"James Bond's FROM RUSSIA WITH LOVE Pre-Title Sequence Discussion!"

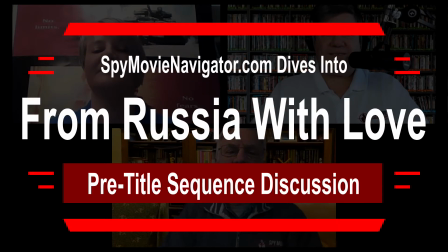Hey, we're just loving our dive into the pre-title sequence in From Russia with Love.
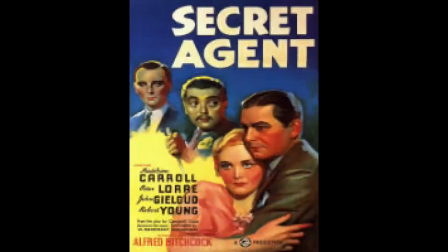Hi, this is Dan Silvestri. Tom Pizzato. I'm Vicky Hodges. Of SpyMovieNavigator.com and our Cracking the Code of Spy Movies show. So let's go. One of the James Bond series features that are now copied extensively is the pre-title sequence.
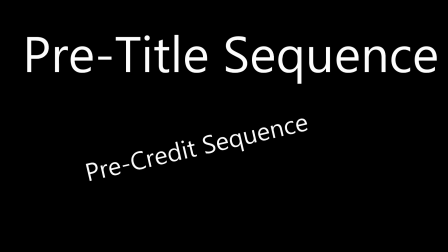Some people call it the pre-credit sequence, others call it a teaser, but whatever you call it,
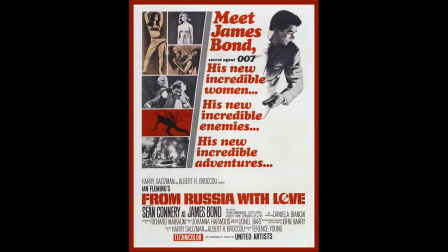starting with From Russia with Love, James Bond popularized the concept. So we're going to do some podcasts that focus on just the pre-title sequence. From Russia with Love gives us the first pre-title sequence for a James Bond movie produced by Ian Productions.
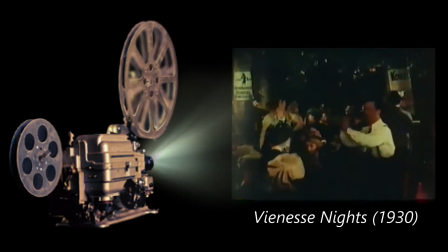Dr. No didn't have one. The pre-title sequence concept is terrific, and it's an old one.
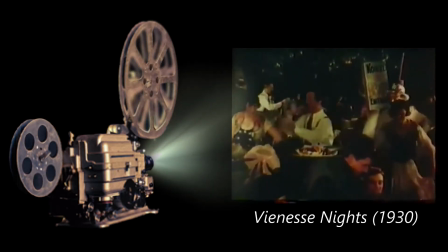The first pre-title we found was back in the 1930 movie Viennese Nights.
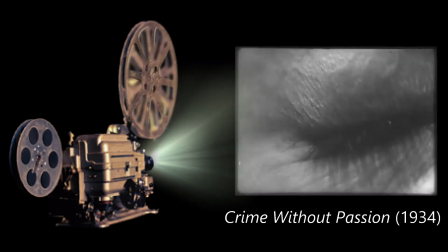However, back in the 1934 movie Crime Without Passion, the pre-title sequence shows a gun being fired and blood dripping to the floor.
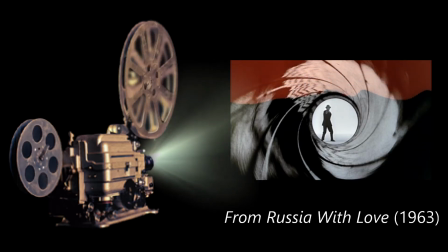Gun fired, blood dripping. Where have we seen that before?
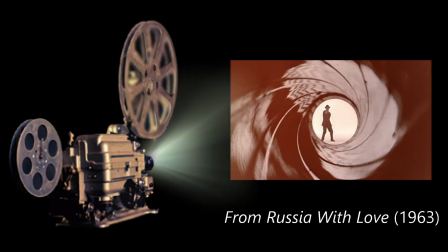Wow. Oh. Yeah. In From Russia with Love, the second movie produced by Ian Productions, we're still getting to know James Bond here. So this pre-title sequence is exciting as it's their first, and it's exciting because we, the viewers, have no idea what's happening or why or what it even means. It sucks us into the movie instantly. Just brilliant. So let's get to it right now. Let's go. The mood is dark. The setting is dark.
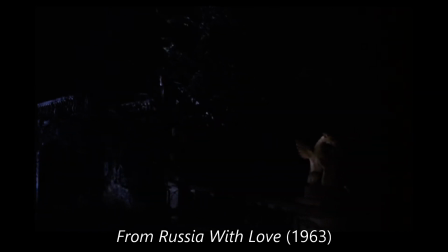And we see Bond pursued by an agent. The setting is one we're not familiar with.
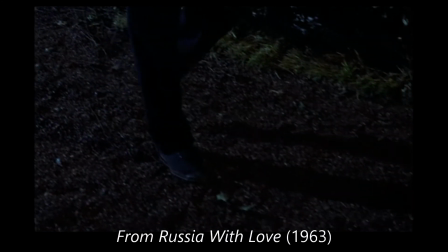A night scene with some type of garden, with statuary, and with a very perplexed and worried look on James Bond's face. He does not look confident, which makes us, the viewer, nervous. He has a gun in his hand, and he walks cautiously around these dark grounds with the statuary and the foliage. Lots of hiding places. We see Bond walking down the steps. Then he pauses to look at a statue, which looks like perhaps a winged mythological animal.
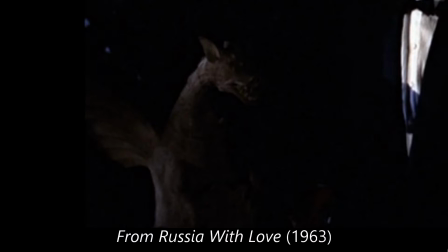He looks at it intently. Winged mythological creatures were never a harbinger of peace and serenity. No. So we think this might be the first example of statuary in this garden that represents more than just a random statue. Yeah. It's a warning that something bad is going to happen. And Bond, staring at it a couple times, knows it.
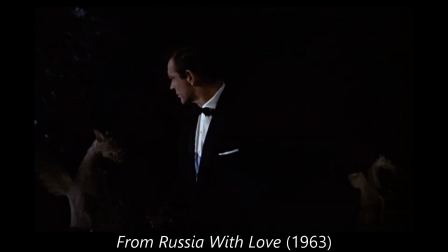He hears footsteps trailing him immediately after looking at the statue. The setting at night is a great touch to the pre-title sequence as it adds the mystery and intrigue of the scene and sets the mood for the rest of the film. Shadows, who, what, where, was it real, was it not?
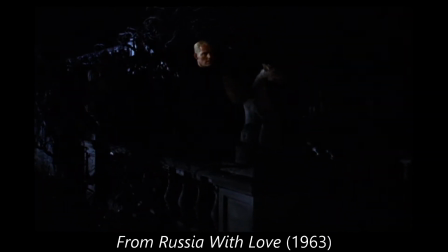Mixed in with the marble statues who seem to be watching and waiting, even reacting at times to the mounting tension. I liken Red Grant to these statues, cold, calculated, expressionless. All right, then we see legs and Bond turning nervously, telling us that he's concerned the legs we just saw are following him or tracking him. Bond is looking dapper, of course, in a tux, no less, but still looking scared.
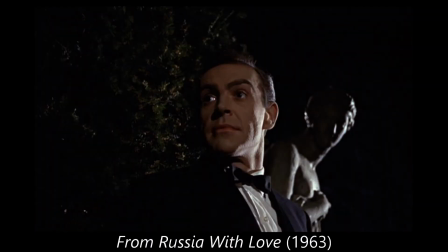Yeah, but his complexion's a little more pale than we're used to seeing. His lips are a little redder than we're used to seeing. It might be the night lighting and stuff. Who knows? It's nighttime. Well, I think they're trying to tell us, give us a little hint as to what happens at the end of this pre-title, that he doesn't look quite right. I always feel there is something not quite right about Bond, to be honest. He looks nervous, on edge as he creeps around in the undergrowth.
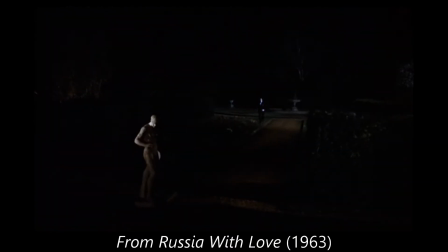Not as stealthy as you would expect him to be. No clear directive. Not really staying in the shadows, but using the statues as markers. Movements too rushed, too indecisive. Yeah, he doesn't look good. No. He doesn't look good.
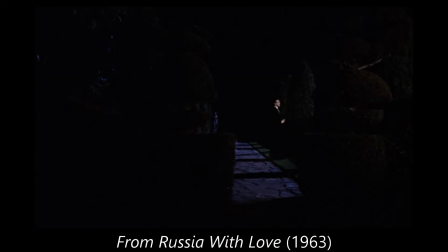I particularly like how the light reflects on the gravel pathway, giving an almost caged effect across the ground. Is Bond trapped? Is Bond being hunted?